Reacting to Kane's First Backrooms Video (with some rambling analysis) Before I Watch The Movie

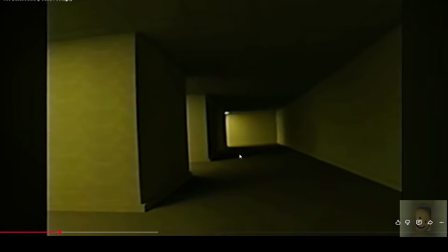And this is 14. It's gone. Oh man, it is such a good tease though, because like you see it and it doesn't really matter what it looks like because you see the movement, right?
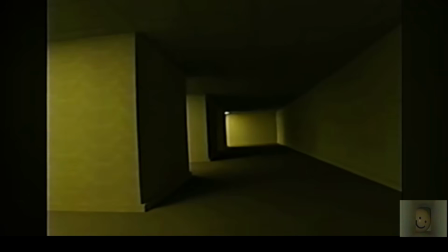You see the entity move back immediately upon. I wonder, you think he used the same like model that he has for the entity in that shot, or do you think it's just like a shadow he rendered or like a different model or something?
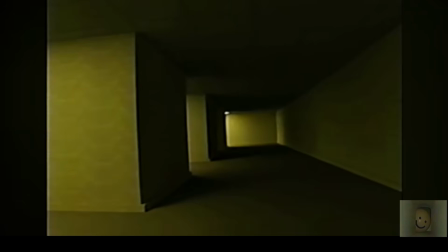Because again, doesn't matter what it looks like as long as the viewer can see the movement. That's the part that gets you, right? All right, let's keep playing it here.
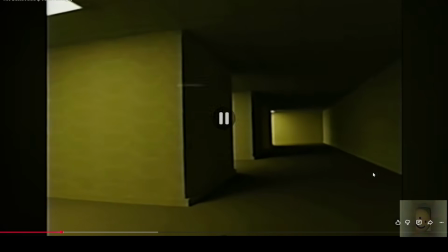Is someone there? Someone there?
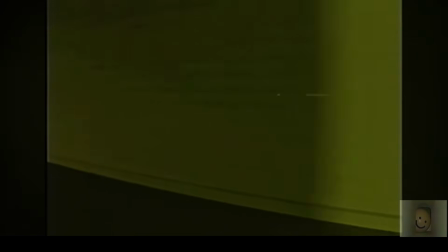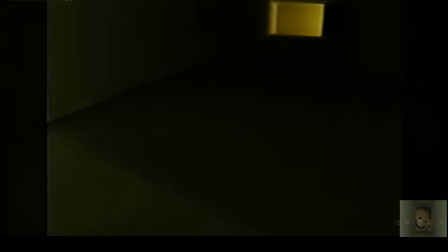Okay, I'm gonna pause here again, just real quick, because I just want to say, look at this perspective shot.
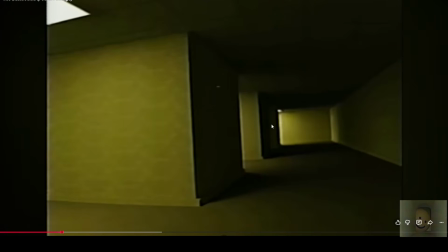Like we turn behind us, right, to look, or the cameraman, excuse me, turns around to look behind him.
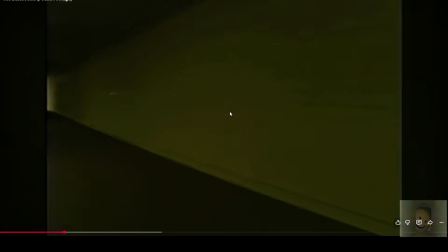He sees nothing. Slowly pans back around.
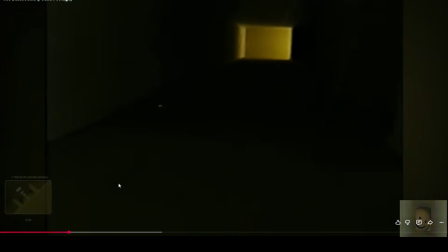Like he doesn't like.
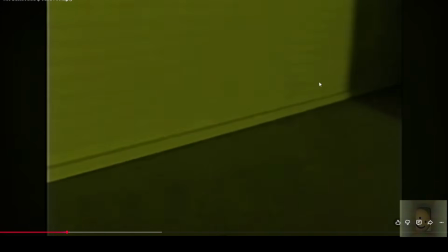You see how he slowly just turns around. You get this full shot of the wall here, all the way back to the square that he's walking towards.
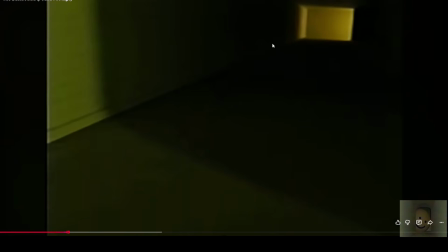For one thing, that's so cool. But also like normally when you're turning around in a hallway, like you turn around really quickly.
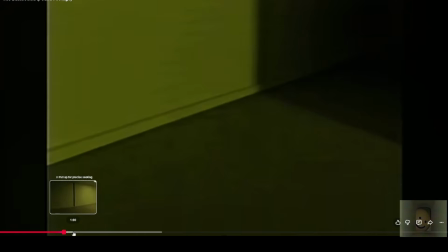He's turning around slowly because he's afraid.
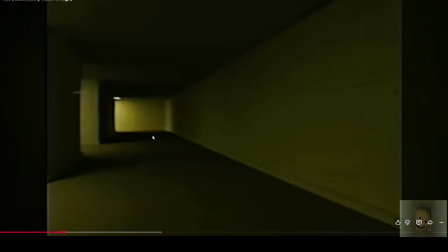Like this is a really good way to show that, you know, our cameraman, our perspective is afraid of what's going on here because, you know, earlier he was calling out for help, like, hey guys, where'd you go? Sees movement, and whenever caused the movement, immediately hides.
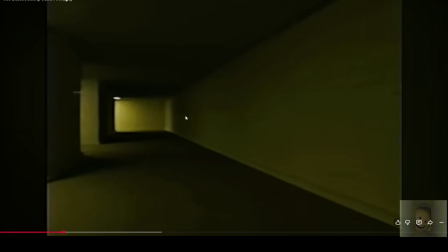That's not good. You know, someone's following you, maybe. Maybe it was a trick of your sight, who knows?
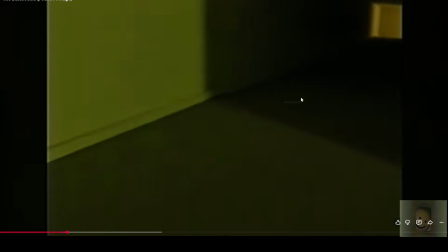And he just slowly turns around like he doesn't really want to turn his back, you know what I mean?
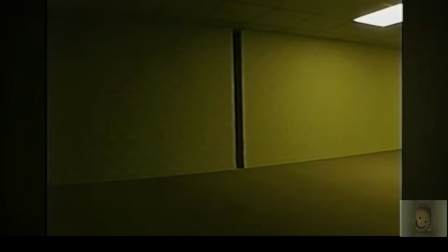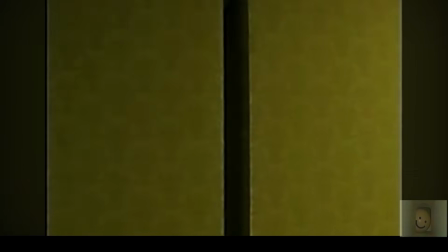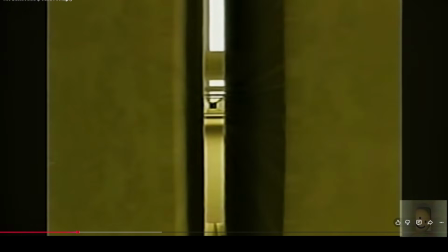Oh, that's so cool. So this is just neat from like a world building perspective. We have this entire like hallway environment behind this little crack in the wall, basically,
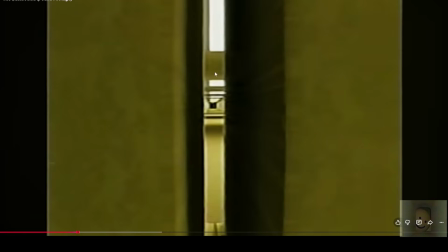that just keeps extending and extending on and on and on. But like no human can reach it. That's way too narrow for a person to pass through. I mean, you can maybe pass like your arm and like a hand through, and you can like hand stuff to people, I guess.
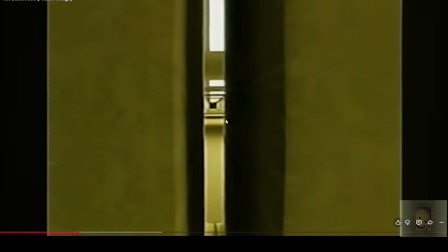But you can't go through that. And so it just kind of reinforces the idea that this environment was not designed by people, and it was not designed for people.
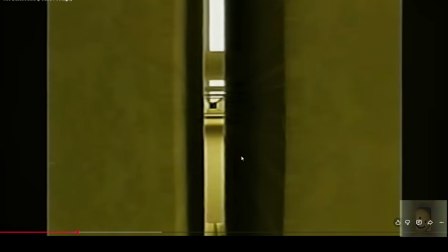Because if it was, you would be able to go through these walls here. But you can't.
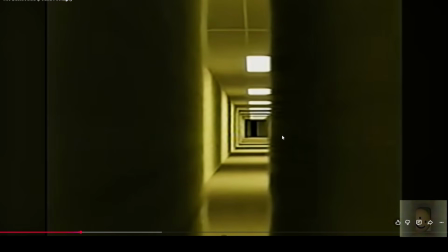Oh, I forgot about this part where he zooms in. Hold on a second.
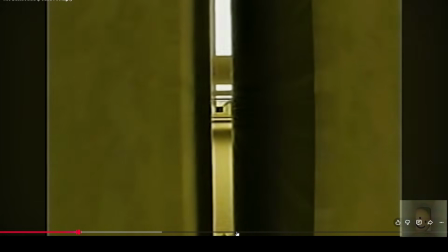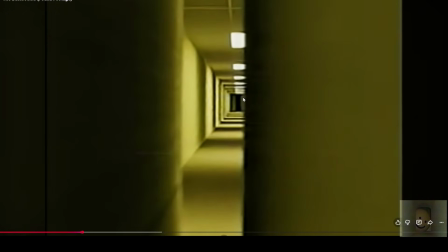You see, he zooms in, and then it's kind of hard to see because he keeps moving the camera around. But it looks like doors at the very end, right?